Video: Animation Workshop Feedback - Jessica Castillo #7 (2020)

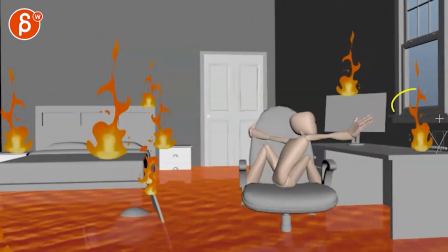(4:13)
Also, by the way, love this. Love that. He wants to get there, but can't because there's a fire.
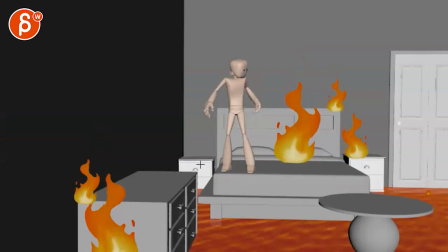(4:18)
That's great. I think the main idea, the main comment was that he feels a bit too, okay, it's Wednesday, huh? All right, it's time to jump. Okay, let's go. Versus fire, fire, fire.
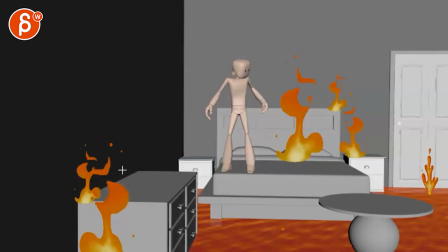(4:34)
One of the easy fixes would be just to do a lot more frantic head moves. So he could be, you know, there's a fire right there. I mean, one thing you can do is lean him a bit over, make sure that those eyes look here. Then he looks over there, looks back. Then, oh,
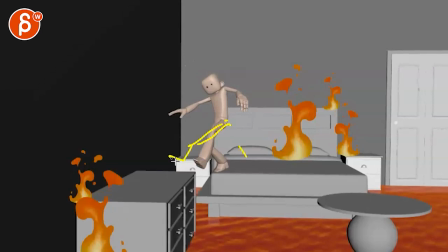(4:51)
that, but with this move, a bit more of a faster leg move, bit of a stop, like a hesitant little, put it down, maybe some more active arms.
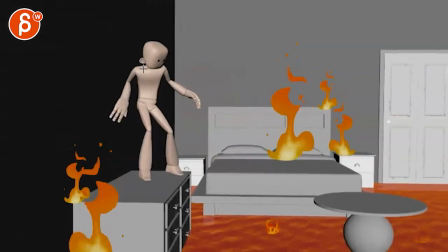(4:59)
Whoa, and then when you get up here, Again, you might have a look here, look over there, like, okay, I'm safe.
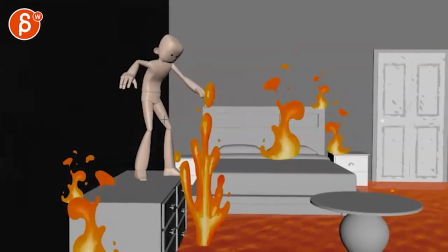(5:06)
Like, look here, what's over there? Like, a lot of frantic looks. This is a nice reaction there.
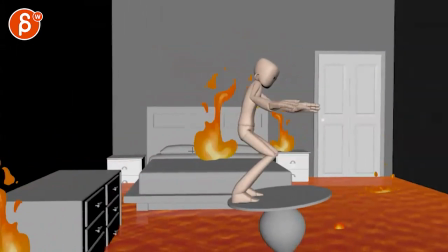(5:11)
Whoa! And then, whoa! That's cool. That's cool there.
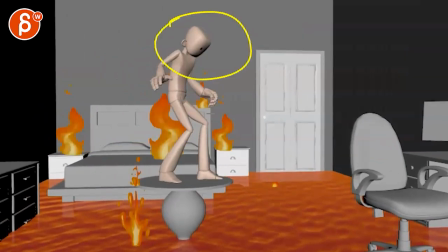(5:16)
Like, see, like, stuff like that. This is where I think it really works. Watch your head there. Let's go.
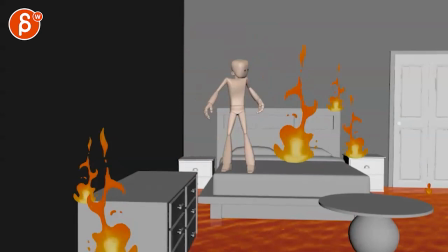(5:22)
Whoa! That type of stuff I think is great. If you would incorporate that a bit more to the beginning, I think that's a very valid comment.
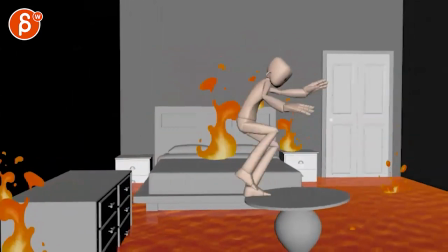(5:30)
This one could be a bit more energetic and energetic in terms of arms.
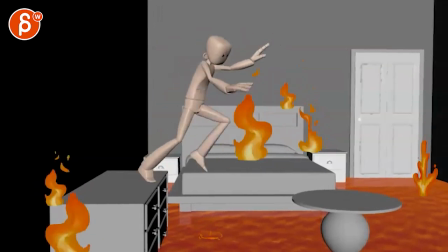(5:37)
Right, that this feels a bit locked there.
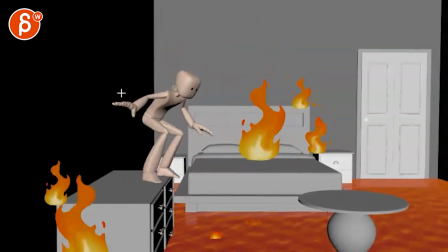(5:41)
I see a movement here, obviously, but I think you could be, I think you're fine on this, moving that arm, creating more separation there.
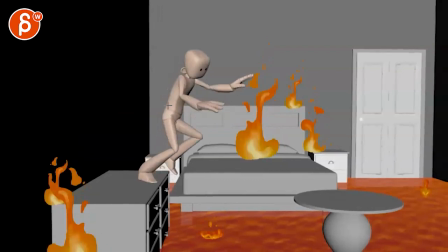(5:50)
So moving that arm out a bit more so that on that jump, it's a bit of a faster swing forward.
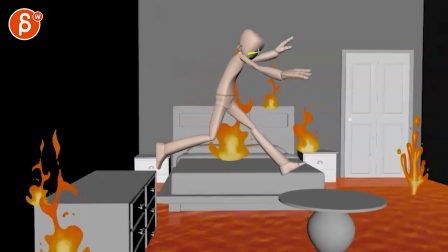(5:56)
And on this, maybe potentially you can see that forearm and then that big arm up here.
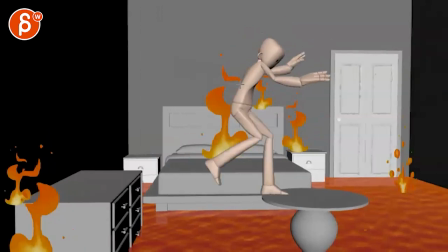(6:01)
And that one a bit higher, so that when you come down here, it's a bit of a faster swing.
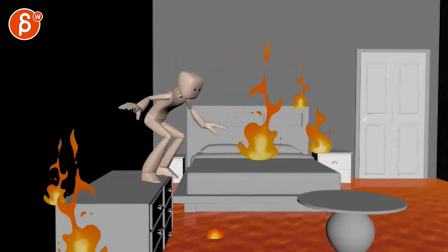(6:06)
Just giving this a bit more energy. Feels like how slowly and smoothly those arms are through here.
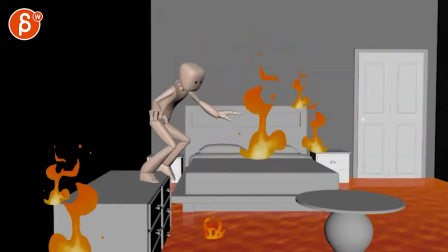(6:14)
just takes away from the energy and the tension and the panic. But it's nice and smooth and arky versus here.
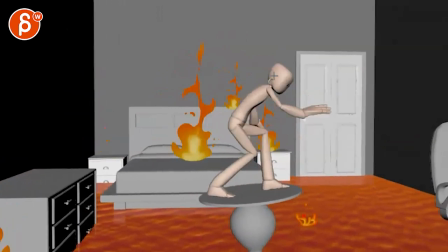(6:22)
I see the fixes. It's still a bit sharp sometimes in how this arm moves.
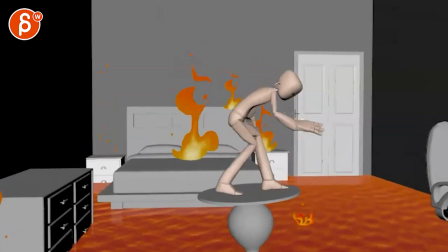(6:28)
I think another pass would be good, even like if you look at that upper arm goes back,
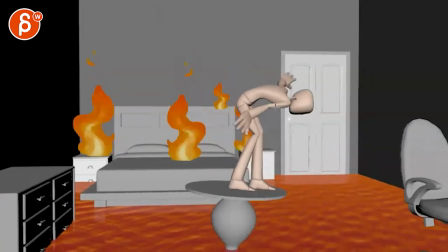(6:34)
bam, and then here locks, and then it's just the lower arm going up.
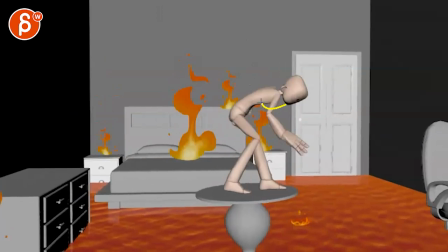(6:39)
So you want to keep going with this. It's probably also because that upper body boom stops suddenly there.
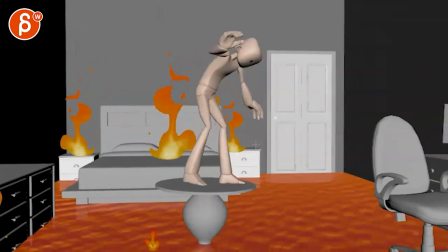(6:45)
So just a bit of an overall cleanup in terms of your arcs and spacing and stuff like that.
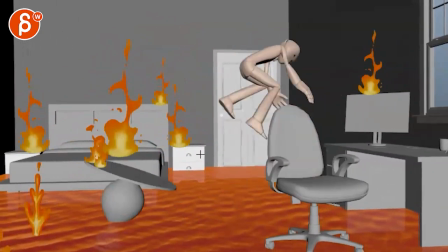(6:51)
I'm looking around here and watch out, it feels like they're sliding. Let me see.
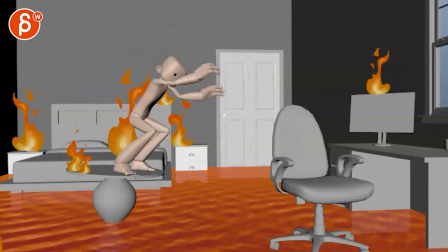(6:57)
No, a bit right there. There's something slightly funky in this. I'm probably reacting to this here where toes are here. And then on that jump, I would bring them lower.
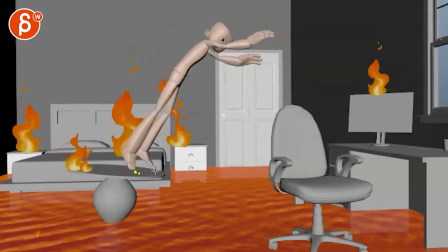(7:12)
And if that's here, toes would be down here, straighter. Just really making sure that the push off doesn't feel like legs are here or the feet and then back there into this.
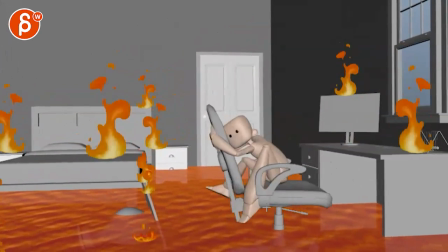(7:22)
It's a picky thing, but you're getting pretty far along, so I'm gonna start giving you bit more picky things.
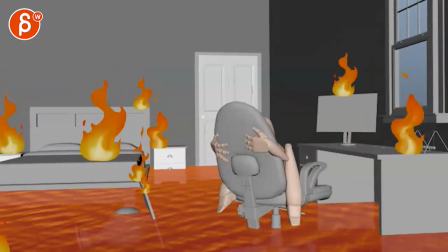(7:28)
And by picky things, I mean like even like movements like here, beep beep, feels a bit harsh.
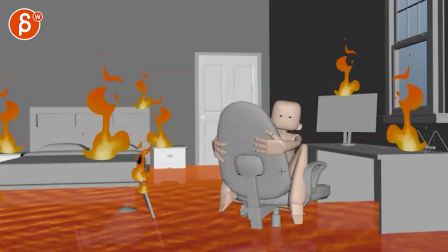(7:33)
And that's that stop there, the arms stop a bit abruptly. There's that chair that kind of moves a bit of abruptly. Your finger poses are the same, so from here and then you move over and stop, but nothing really has changed.
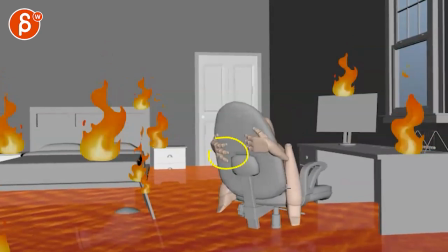(7:47)
So some of those details could be neat. Silhouette wise I would bring that foot out there a bit, and maybe that leg, if you can, you might have to cheat out that armrest over this way. Get something like this. This feels almost a bit, especially the foot and that shin part, a bit too straight down.
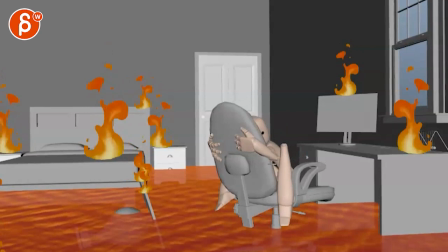(8:04)
Give this a bit of a sharper change. Even in this feels really like one piece. So kind of pushing, maybe you have to do a little bit of a leg movement to kind of push that, you know, like the foot might be like this. And then on that change and adjustment in the leg, whatever you want to do, but something to avoid silhouettes like these.